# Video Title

So let's talk about actually moving the camera and how to do that. Now, in our previous course on directing, we examined camera moves and their emotional impact.
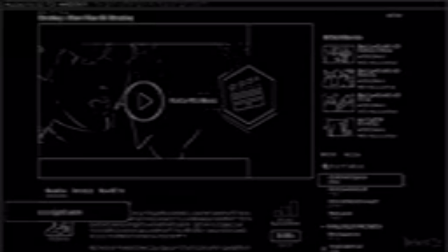But in this tutorial, we're going to focus a little bit more on the technical aspects of things. For more examples and details about the emotional and story-based ramifications of moving the camera, go back and check out course number 5 in this series, the directing course. So, how can we move the camera? The way that we move the camera in the Assurance, most of the time, is with a slider.
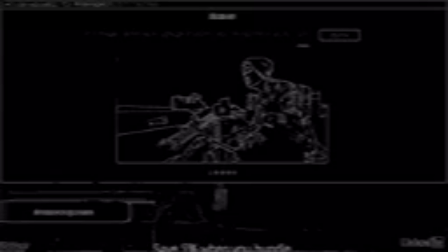So we're going to have a dedicated movie about that in the next tutorial. But there are tons of other ways to move the camera.
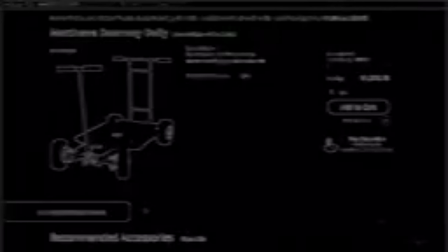A dolly is the conventional method that's been used for decades. This involves laying down a flat surface, usually plywood, and then setting down a track, and then putting a wheeled cart, called a dolly, on that track.
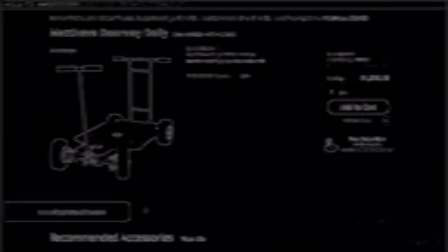A grip or PA will then usually push the camera and camera operator on the dolly to create camera movement.
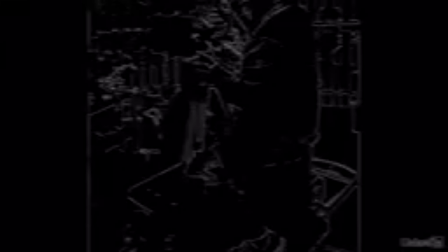This is what a dolly looked like on the set of Bry Troyer's film, I Love You Puppet Man, which we used in this shot.
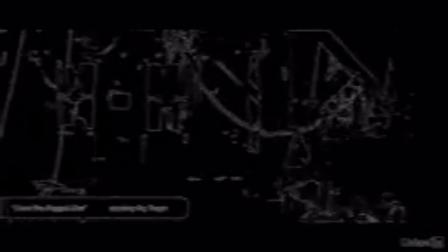But we also had to set up all that gear for the comparatively smaller movement in this shot, and also in this one, and so on. As you can imagine, this can be extremely time consuming, and because time on set costs money, dolly shots are quite expensive. And it's not just the setup. When the camera move shifts the distance between the subject and the camera, the focus will also need to be adjusted.
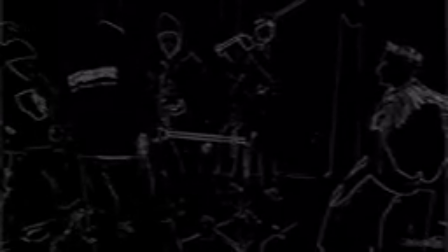So usually, a first assistant camera person will need to be there to adjust the focus in real time as the camera moves.
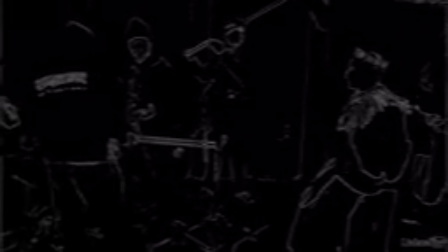And again, this adds to the expense of moving the camera. When I first started working on movie sets and saw these huge contraptions, I would always think to myself, this can't possibly be the best way to do this. But the reason why all of this gear is used is because it makes the camera heavy and smooth. And in order to move the camera well, you need weight, a flat, smooth surface, and even movement. So like most of the inefficient things on a film set, this actually is the best way to get things done, at least for the time being. When you do have a camera that moves closer to or further from your subject, be sure to create camera marks.
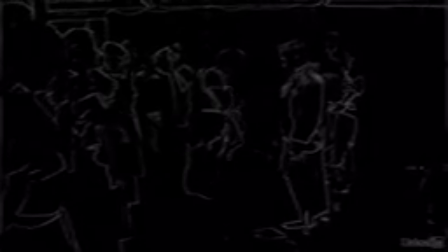These are little pieces of tape, usually gaff tape, that go on the ground so that the grips moving the camera know where to stop,
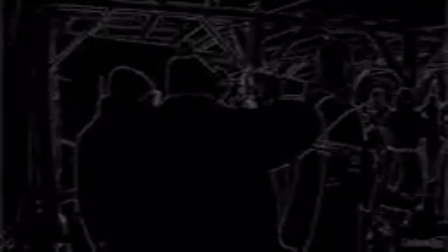or so that the first AC knows where focus changes should occur. And a big part of creating a great moving shot is what's in front of the camera.
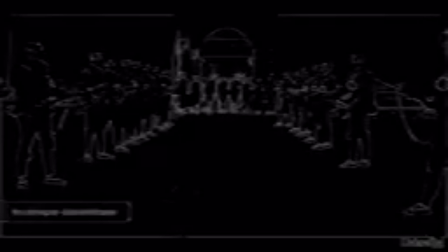Look at this shot from The Last Emperor. Because the lens is fairly wide, these soldiers on the edge of the frame give us a real sense of motion. But if I mask out these guys and we just see the background, it feels like we're barely moving at all. And of course, one of the most common ways to move the camera is by simply holding it.
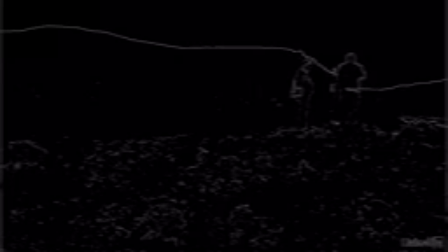These are called handheld shots. Now, I didn't do many handheld shots for the Assurance. I kind of wanted the Assurance to have a more slow, brooding feel that also had a lot of polish to it. Handheld shots add a nice shot of energy and humanity into shots, which is great for any shots where the audience's heart should be racing a little.
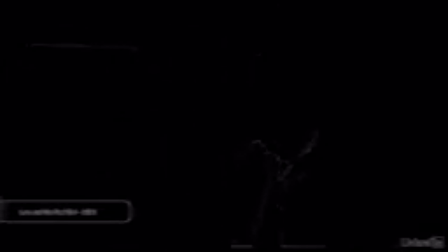From my experience, I get much better results with handheld shots when I use a shoulder-mounted rig.
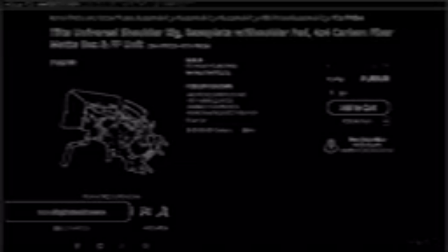This consists of putting the camera in a rig that sits on the shoulder of the operator. This allows you to get even more stable and even movement and still retain that kinetic energy.
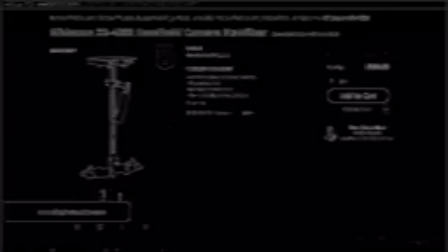Some people go a step further and use a gimbal to stabilize the camera even more. This can be done with small little rigs for small cameras or with a Movi, Ronin, or Steadicam for bigger cameras.
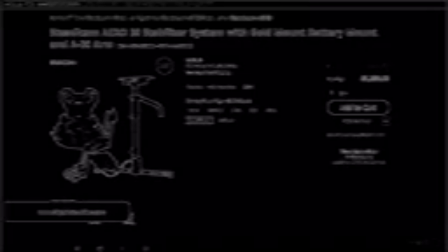But it should be noted these tools all have a big learning curve, so make sure you either practice and get comfortable using them before production or hire someone that knows how to use them. If you're just starting out, you could also just loosen your tripod head and just kind of float a little bit,
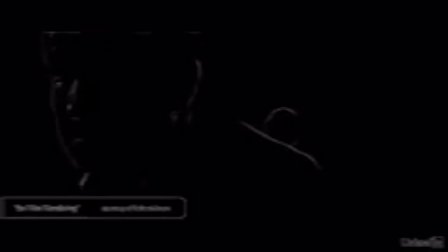like you're doing some random panning and tilting to kind of simulate a true handheld shot. Now, of course, this does feel a little bit fake because you're not actually moving the camera. And it feels even more fake with larger movements.